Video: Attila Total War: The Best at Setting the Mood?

Attila Total War is one of my favourite Total Wars out there.
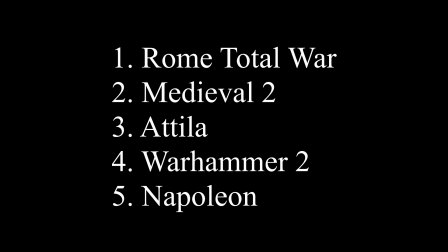By a fair bit, currently I would rank it as my third favourite, just below Medieval 2 and Rome 1. Although I know I am not alone with that opinion, I know I'm not exactly full of supporters who agree, either.
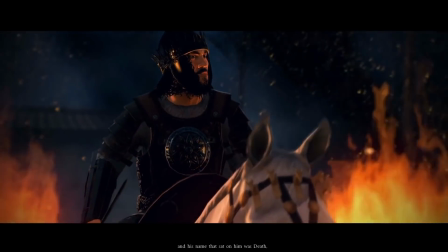Today's video, and also Wednesday's video, I want to explain why I love this game so much,
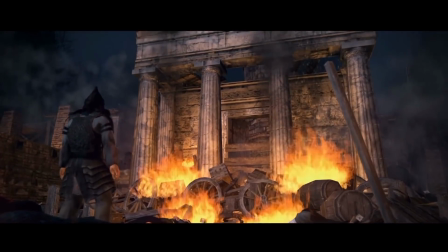as it does two things that I really care about, and perfectly.
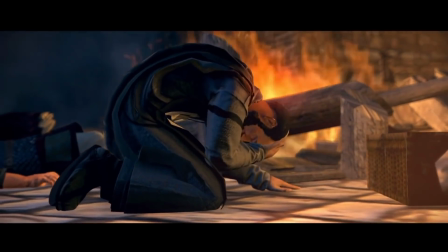Today we will focus on the mood of the game.
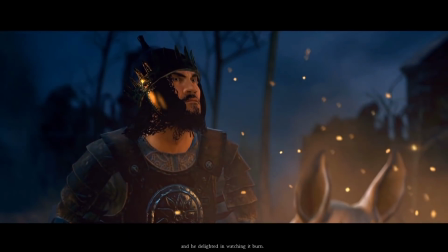I've gone into detail before about the intro for Barbarian Invasion,
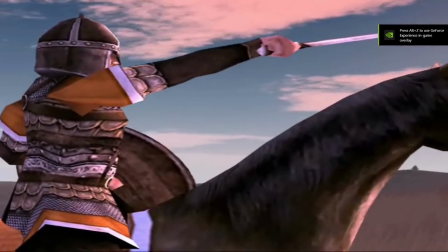how it sets you up perfectly for what is about to come,
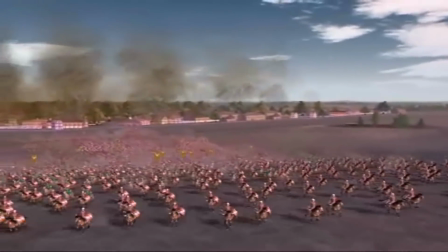such as seeing the barbarian lead the way, the gloomy atmosphere at night,
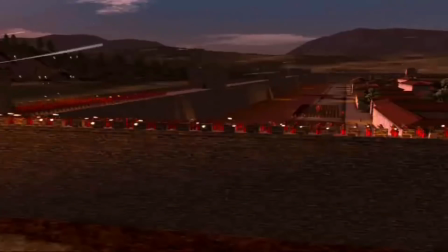the hordes having siege equipment and crossing the river,
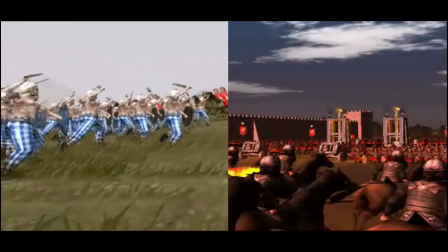and the Hunnic cavalry mirroring the Roman cavalry in the base game opener.
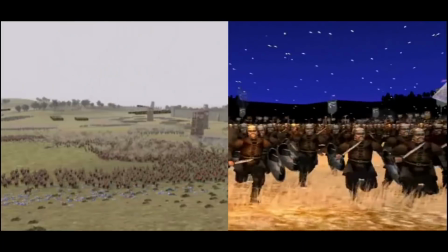Barbarian Invasion, I said, is my favourite DLC because it sets the mood perfectly.
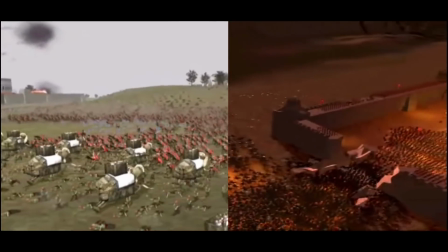Although there's other important features for a game, to me and getting me invested,
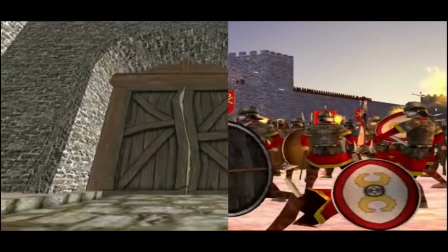this is an important detail, which does often make or break a title.
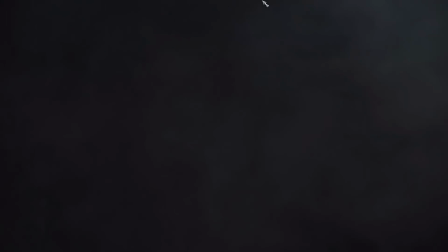I also rank Napoleon highly, for similar reasons.
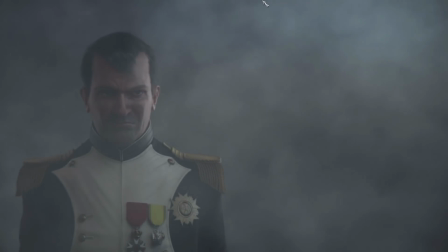The epic intro works so well and when playing I feel
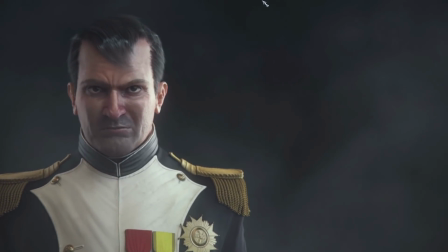like I am in Napoleon's position and opposite when I
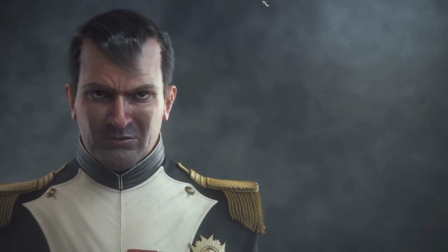load into Rome 2 Total War as let's say Rome I don't
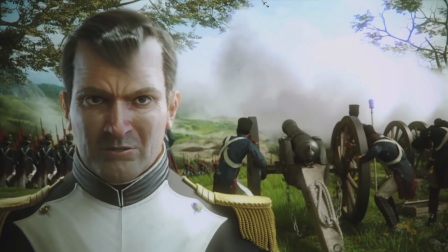get that feeling and I have never been a big Rome 2 fan.
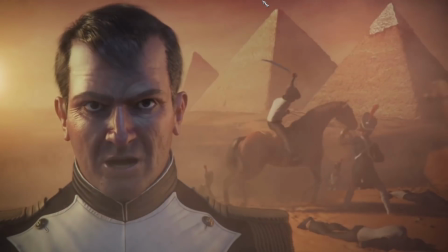In fact I would say it's probably one of the worst in my opinion.
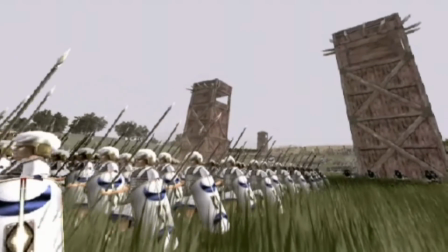Now all factions have good intros in Rome 1 Total War.
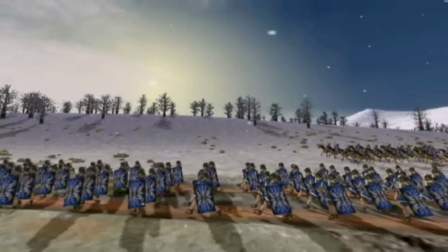Each Roman house outlying the beliefs and politics of their family,
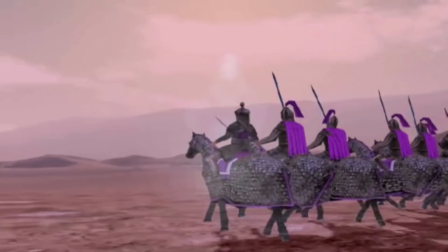but one of my favourite faction intro scenes,
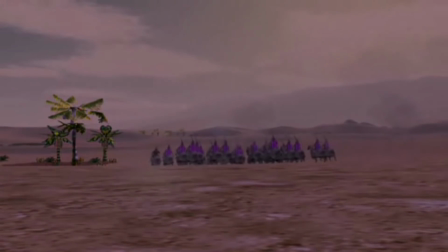because of how it handles this, is the Rome Total War Carthage intro.
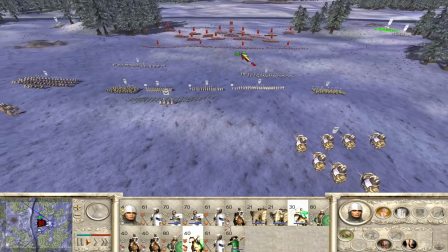The music alongside the images perfectly sets you up for this part of the world.
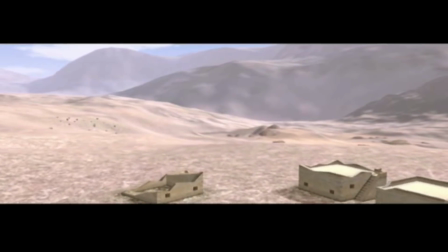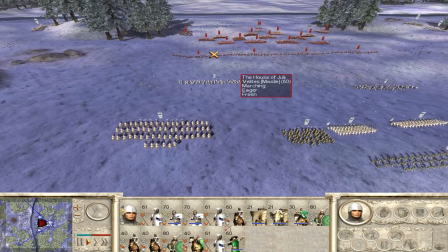Then, this is followed by the croaky, fearful voice of a Carthaginian visionary.
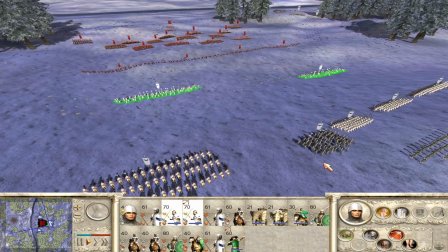He talks about the screaming of the children and a terrible vision,
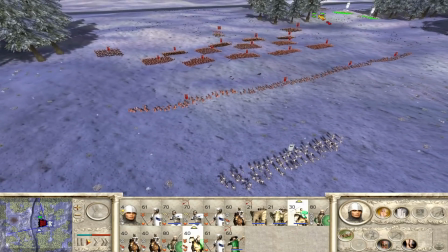foreshadowing the doom that historically is just about to strike the empire.
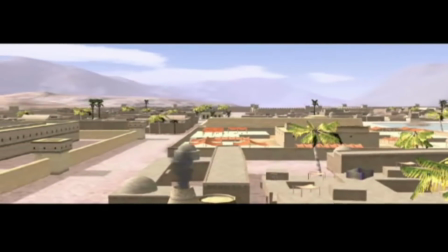Last night, the crying of the children kept me awake, and I had a terrible vision.
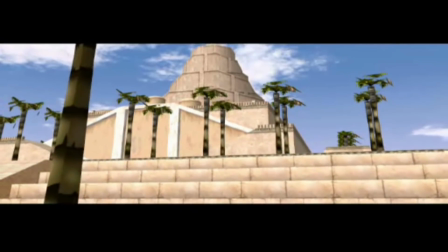I saw the fall of our city, bleached bones under a harsh sun.
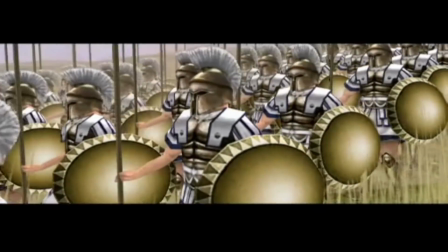Carthage, gone.
The intro goes on to show the unique units you will be using,
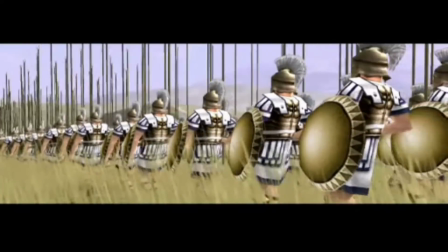and talks briefly about merchants reaching all corners of the world.
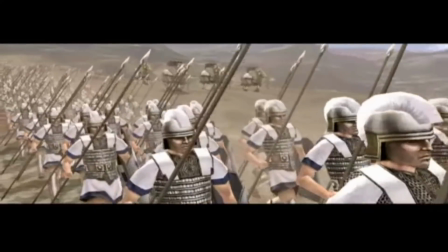This gives you some backing and familiarity to your faction before the game has even begun.
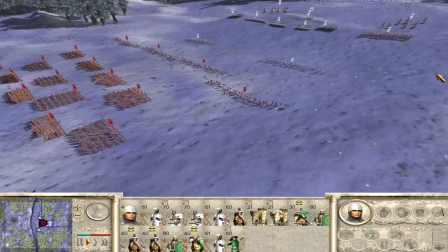He then goes on to describe his faction as the envy of lesser people,
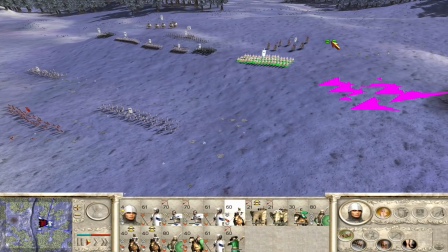which explains to the player the reason why others may wish to bring your faction down,
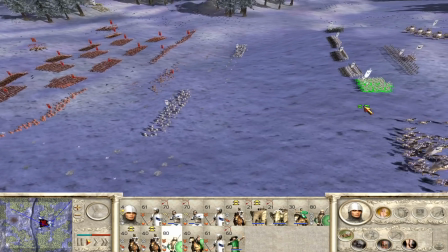again adding more flavour and context.